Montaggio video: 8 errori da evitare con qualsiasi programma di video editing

Quinto la posizione dei testi lo so mi spiace devo stare ancora sui testi non so forse perché sono i più facili da correggere all'inizio spesso vedo dei testi
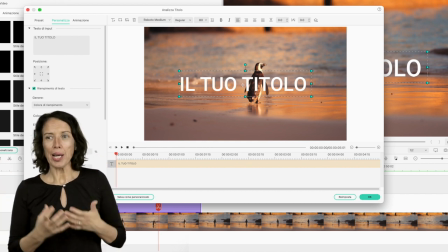230s
posizionati in punti dove ingombrano l'immagine perché la posizione preimpostata è nella maggior
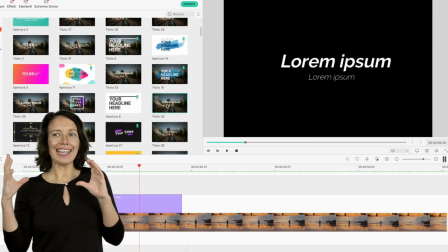236s
parte dei casi il centro dell'immagine che coincide molto probabilmente
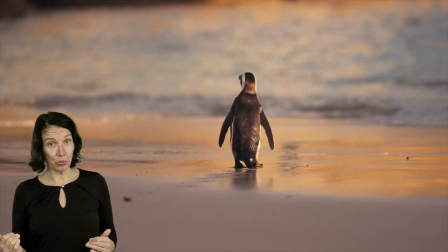242s
anche col punto focale della nostra inquadratura nella posizione dove noi
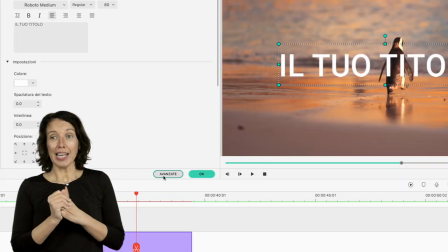247s
mettiamo il nostro protagonista quindi basta veramente poco a volte cliccare
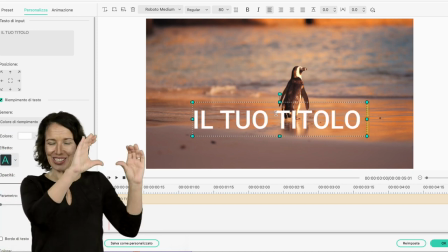252s
e spostare il nostro testo in punti dove riesce
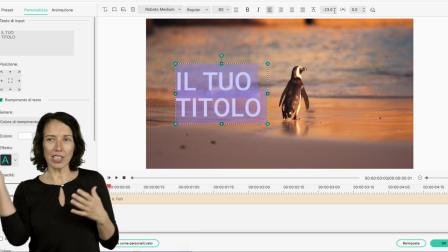257s
a completare l'inquadratura invece di offuscarne la visuale. Sesto i bordi neri questi i bordi neri non si possono proprio vedere capita spessissimo quando andate ad inserire delle immagini che hanno un rapporto diverso rispetto al video le immagini sono due terzi oppure quattro terzi mentre invece il video è 16 noni quindi è normale che si creino delle bande nere laterali basta
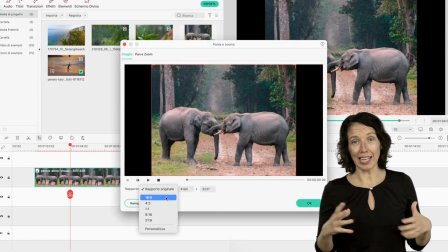285s
ritagliare croppare un pochino l'immagine e ingrandirla certo si perderà magari qualche dettaglio nei bordi ma se si spossa si riesce ad aggiustare 7 musica troppo alta quando crei il tuo filmato in cui si sovrappone la musica e l'audio impresa diretta, devi scegliere in ogni punto del tuo filmato qual è il protagonista, se i dialoghi o la musica.
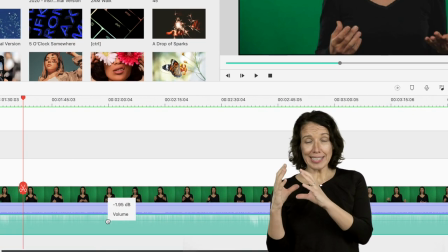310s
Di conseguenza vai a regolare l'audio, se vuoi che si sentano i dialoghi andrai ad abbassare la musica,
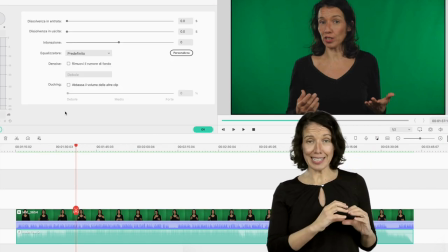316s
se vuoi invece che la musica sia la protagonista abbasserai il livello del volume dell'audio impresa diretta.
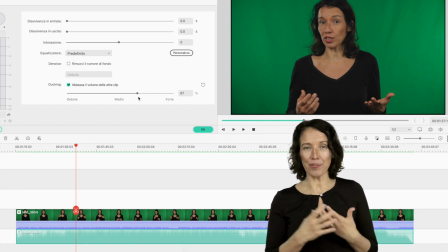323s
Questo faciliterà l'ascolto, la comprensione e eviterà quell'effetto di confusione che spesso noto nei montaggi alle prime armi. Ottavo e ultimo errore i buchi neri è quando percepisci che c'è un disturbo
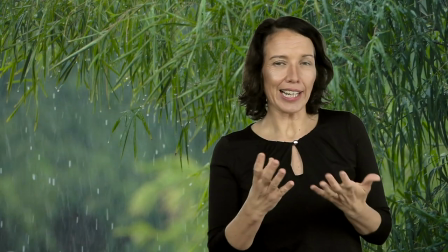337s
visivo qualcosa ma non sai che cos'è si creano quando muovendo le nostre clip avanti e indietro sulla timeline non le avviciniamo bene uno all'altra si creano dei
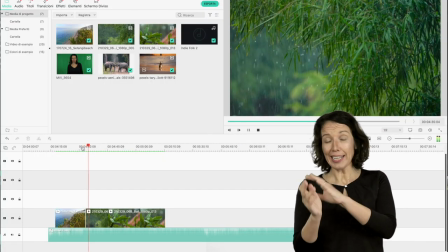348s
piccolissimi buchi che nel video esportato saranno dei frame neri
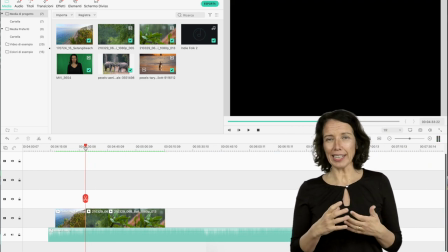353s
che nella visione danno degli effetti che danno fastidio ecco
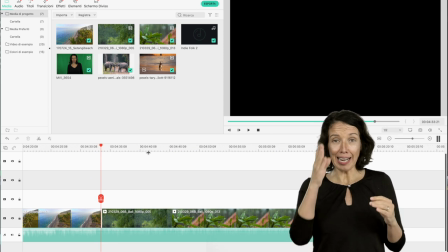359s
per eliminarli basta ingrandire tanto la timeline andare a individuare dov'è il buco e poi
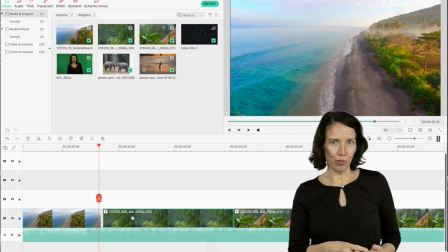366s
avvicinarli e allenare l'occhio anche non fa male in alcuni casi i frame neri sono creati volutamente per creare il disturbo percettivo ma vi assicuro che si capisce quando sono un effetto voluto e quando sono in realtà semplici sviste ok questi non sono tutti gli errori di montaggio sono i più semplici da risolvere e credo anche di aver già dato le risposte a come risolvere questi problemi nei video precedenti eventualmente però se vuoi avere informazioni su altri programmi di montaggio lasciamelo scritto qua sotto gli altri errori di montaggio sono magari più complessi riguardano il ritmo e il raccordo tra inquadrature perché non ogni immagine si può raccordare con gli altri questo è una cosa un pochino più complessa e non so se interessi e nel caso interessi lasciamelo scritto qua sotto nei commenti che io leggo sempre tutto. Grazie dell'attenzione se vuoi restare in contatto con me lasciami i tuoi indirizzi email qua di fianco o qua sotto che ti spedisco il tutto. Metti in immagine la tua storia per creare la visibilità che meriti.